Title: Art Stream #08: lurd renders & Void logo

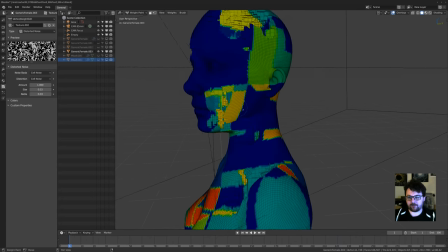(12:27)
Basically, I'm using this cell noise texture to generate a vertex maps, so I don't have to do it manually.
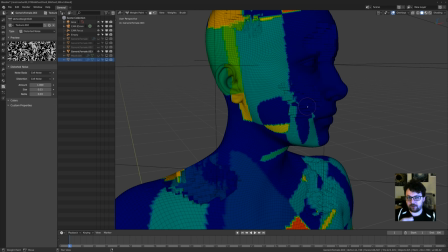(12:36)
On some of the other ones, I painted them in manually just so you see what the effect would be.
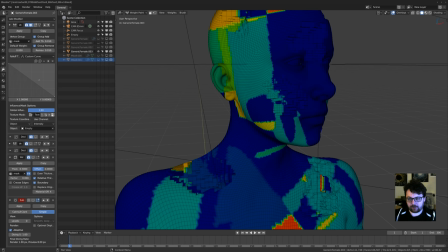(12:41)
But once I have that map, this setup, there's a quick tip on my channel that explains exactly how to set this up, so I'm not going to go over it again.
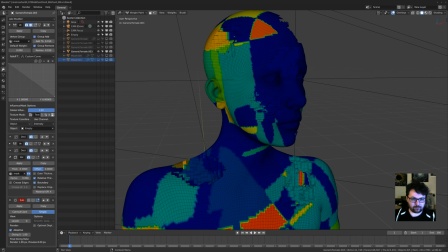(12:50)
But once I had that set up, let's open up all these modifiers here so you can see exactly what's going on.
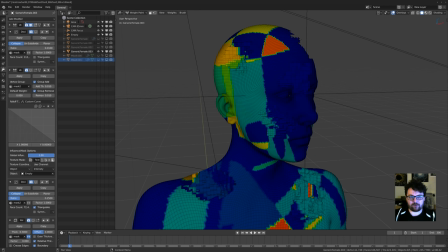(12:56)
I'm going to close this one. Just, you know, this first one is to have this mask, so we'll go from there, go back to object mode.
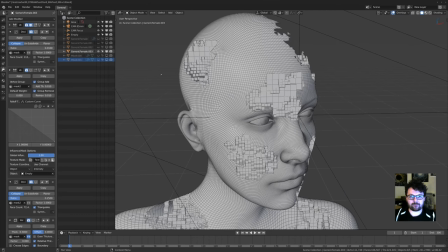(13:03)
So first thing I'm going to do is decimate it, but I'm going to use this first mask.
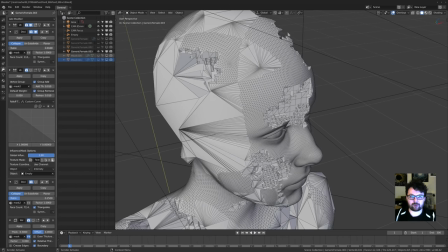(13:08)
And this is where the fun starts, depending on the ratio. So if I turn the ratio up again, it won't decimate quite as much.
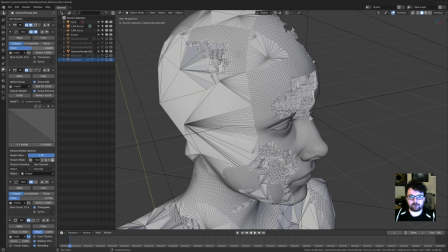(13:19)
And once you put in a mask, the numbers tend to get fairly high.
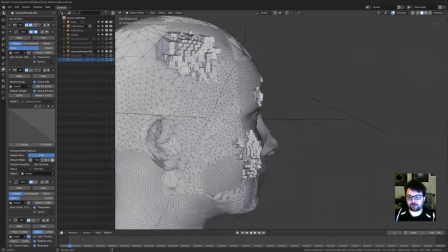(13:25)
So we could even have multiple layered masks. Like, for example, I could do this and then put in a different mask, which I think I even did.
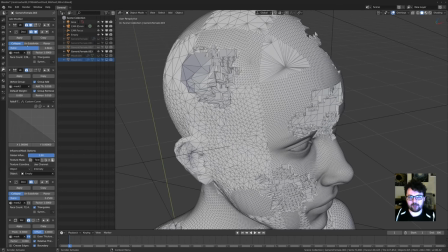(13:33)
Yeah, there you go. And then decimate it again. So I think this is at 0.01.
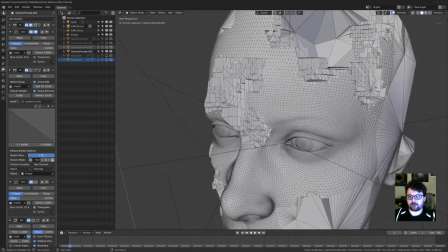(13:39)
So just to keep it at the same thing. So then I get all these different parts that you saw with this texture.
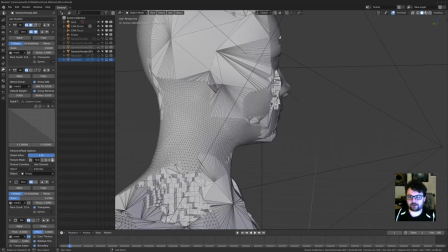(13:45)
You see the way it decimates. And I really like this effect. I'm a big fan of just completely destroying polygons.
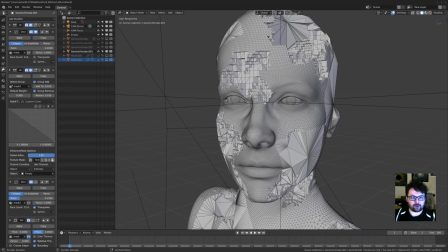(13:52)
And yeah, I don't know, I like it. So here we look at the second vertex weight, and this is put into mask 2.
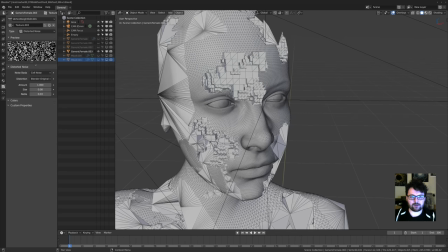(14:00)
So this has also a cell noise, based distorted noise, or yeah, cell noise in it.
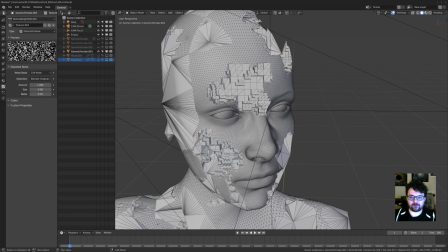(14:08)
I really like these cell noises because you get these really technical patterns.
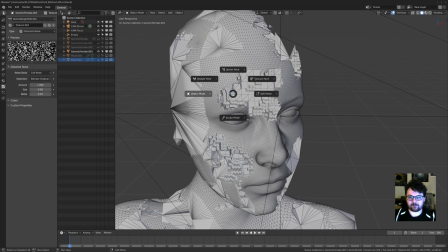(14:13)
But we'll have a look at what that does to mask 2 once I've put it in there.
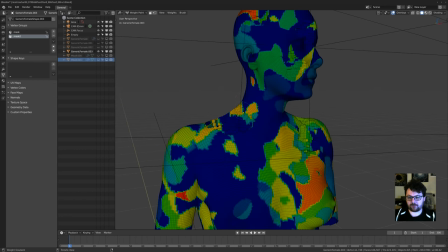(14:18)
So let's see if we go in here. This is mask 2. So this is just a different one, and you want to have a little bit of contrast in there.
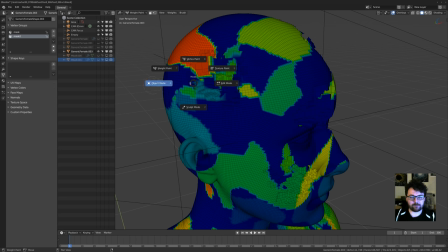(14:26)
So now when I go back to object mode, and I'll answer some questions in a bit.
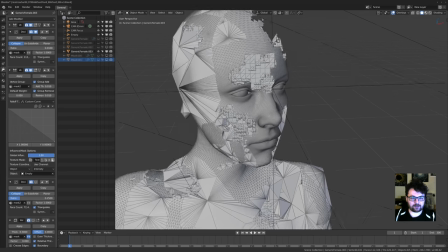(14:32)
I know I'm going fairly quick, but I want to be able to show everything I can show tonight and then answer a little bit of questions after.
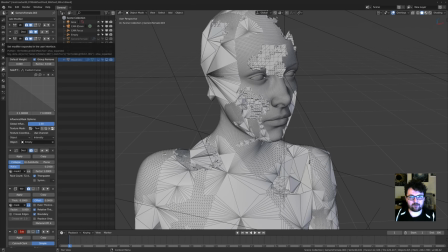(14:38)
So again, with that second mask enabled, I'm going to close that first decimate and that second mask and enable it again, and we destroy it even more.
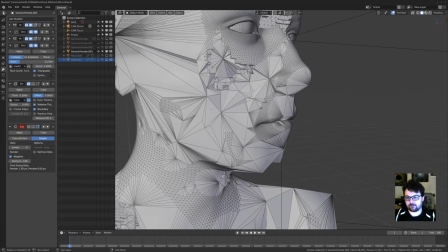(14:47)
But now because my ratio is a little bit higher, I get slightly smaller polygons rather than these really big messed up distortions.
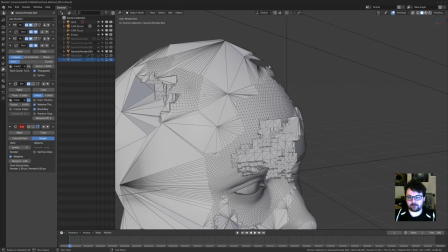(14:55)
And that's the stuff I really like, what I was trying to figure out, I guess, with these projects. So a lot of the series of renders that I do, I'll have one core idea to see how can I combine A with B or whatever. And with this, it was like, how is it possible to layer some of these effects up into a point,
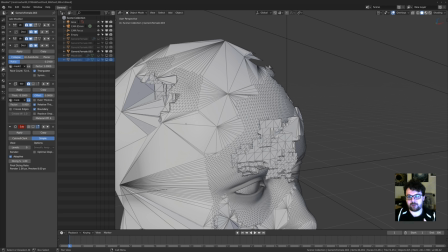(15:13)
like from bullying the same thing twice with sort of a similar shape but higher density, to layering these masks and seeing how many times I can decimate a model before it becomes just a hot mess.
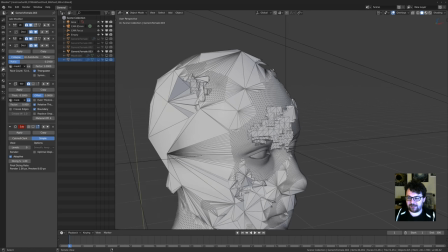(15:26)
And
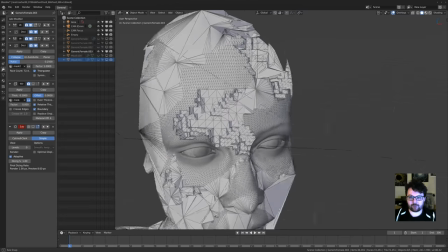(15:30)
for me at least, it worked. I liked what the results were, so we'll go from there.
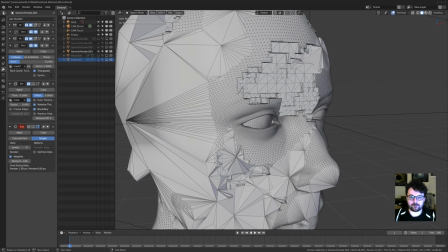(15:35)
So second layer of decimation, so we see the big ones, we see the small ones, and then it starts the wireframe.
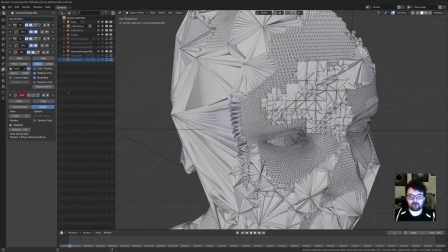(15:43)
And a cool thing about the wireframe is you can also set it up to only use the mask.
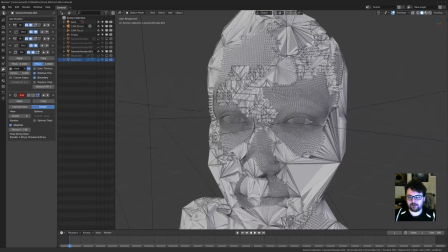(15:50)
So I used the first mask to set the wireframe, but I inverted it.
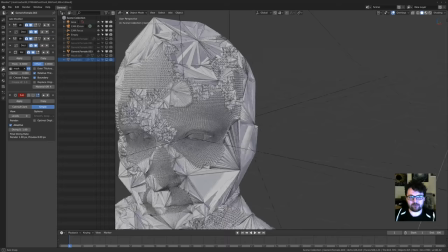(15:55)
And the reason I did that is because I wanted to try and keep it a little bit more on the eyes, I guess.
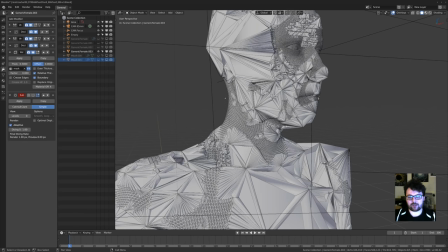(16:02)
And all of this is experimenting. It's not like I went in and I was like, all right, put the mask, invert it. I put on a wireframe, saw what happened. Threw the mask in, saw what happened, realized I wanted to have more of the wireframe present on the face rather than on the distorted stuff.
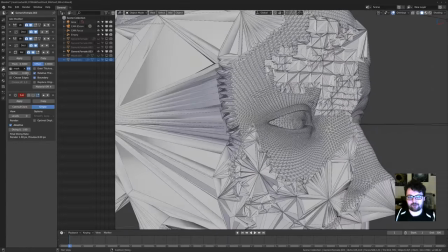(16:20)
And you can see, you know, it didn't have that much of an effect, even though if I throw away the mask, we'll see what happens.
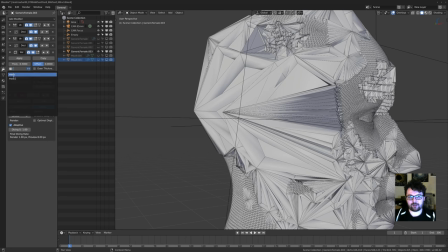(16:27)
And it gets pretty slow. So I use it here mainly to control the size of the polygons.
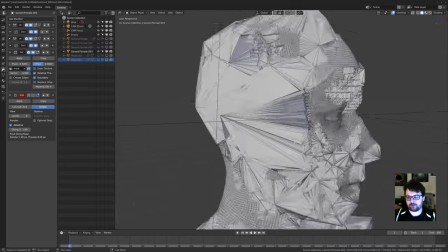(16:34)
So it gives it just a bit more of an interesting effect.